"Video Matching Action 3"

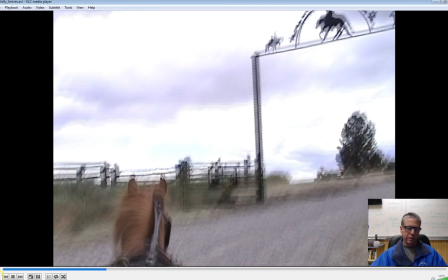And so I had to try to cut it real quickly so you didn't see that. And so just for a second.
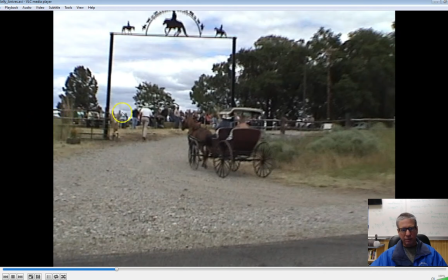And then all of a sudden there's people, see? So in that other shot, you can see there's a lot of people right here. And so there should have been people right there.
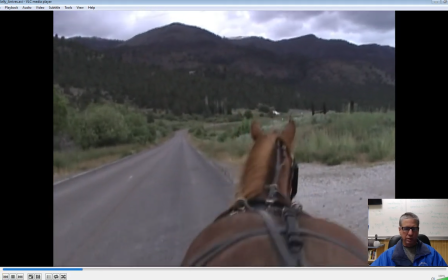That's what gives it away. But that's the only way I could do it. I had to sit up there and go for a horse ride.
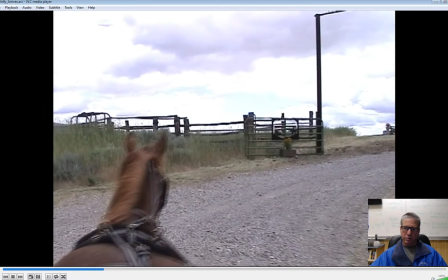Right there. So probably could have put the camera down lower.
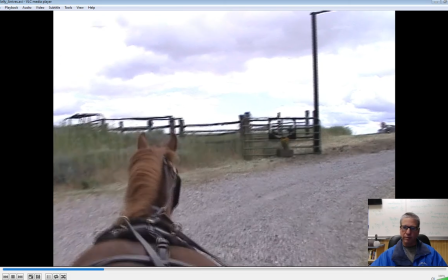And, that's the thing in movie making. If you have time, you can go back and redo shots like that.
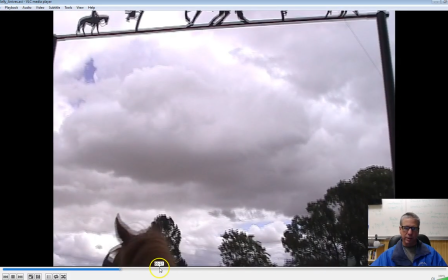Here, I purposefully kept the camera pointing up really high because I just wanted this shot coming into the gate. Not a great shot, but I had to keep the camera pointed up high. Otherwise, you'd see that there are no people there.
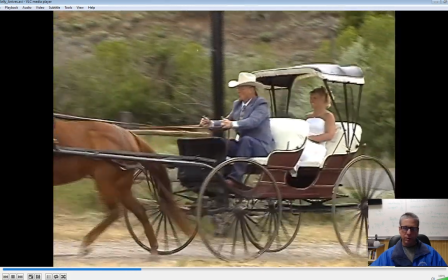But at least I had the clouds, so that was good. So anyway, what you are going to do is go and grab this video
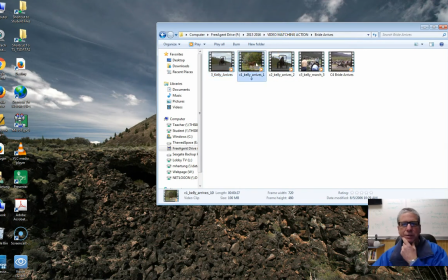And there's a folder over there on Drive B. It's called, I believe it's called Bride Arrives. And so there are 4 different shots.
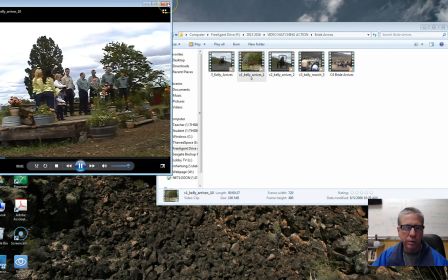Oh, this is not going to let me play here, I bet. Let's see. Oh, there it goes.
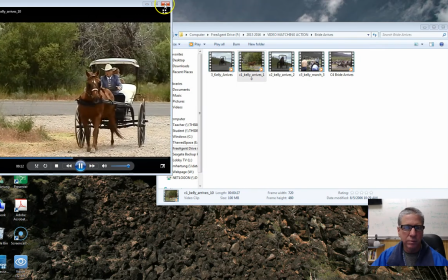Okay, so there's that shot there. And then you've got, oops, no, that's the original.
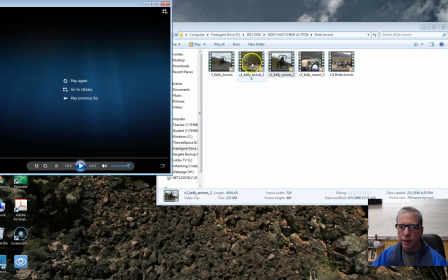You're not going to get that one. That's a finished product. You got the 4 cameras. C1 is camera 1, camera 2, camera 3, and camera 4.
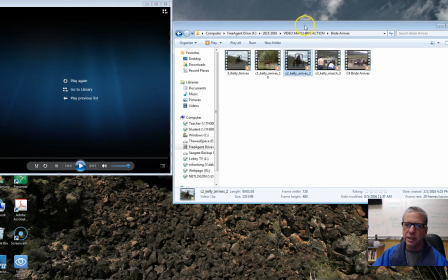So copy those over just like you did in the previous video and see if you can edit together the bride arriving.
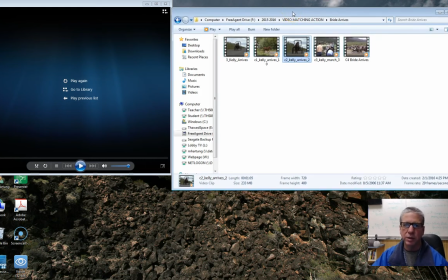And you'll also want to make a new sequence and just call it Bride Arrives. I think that's what I have on mine. Let's take a look here and see what I have on my... Right there.
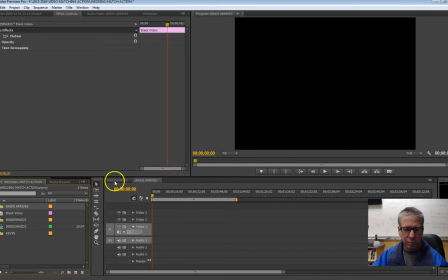So there's the bridesmaids. And then go ahead and make that new sequence and call it Bride Arrives and do the same kind of thing. Bring your black video down there.
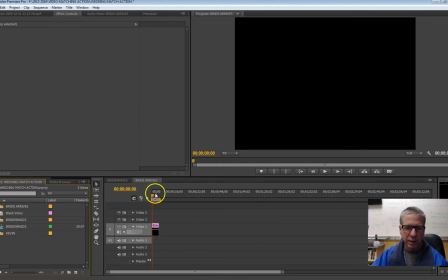Load up your 4 camera shots and go ahead and build another sequence of the bride arriving. And I will look forward to coming around and seeing your work.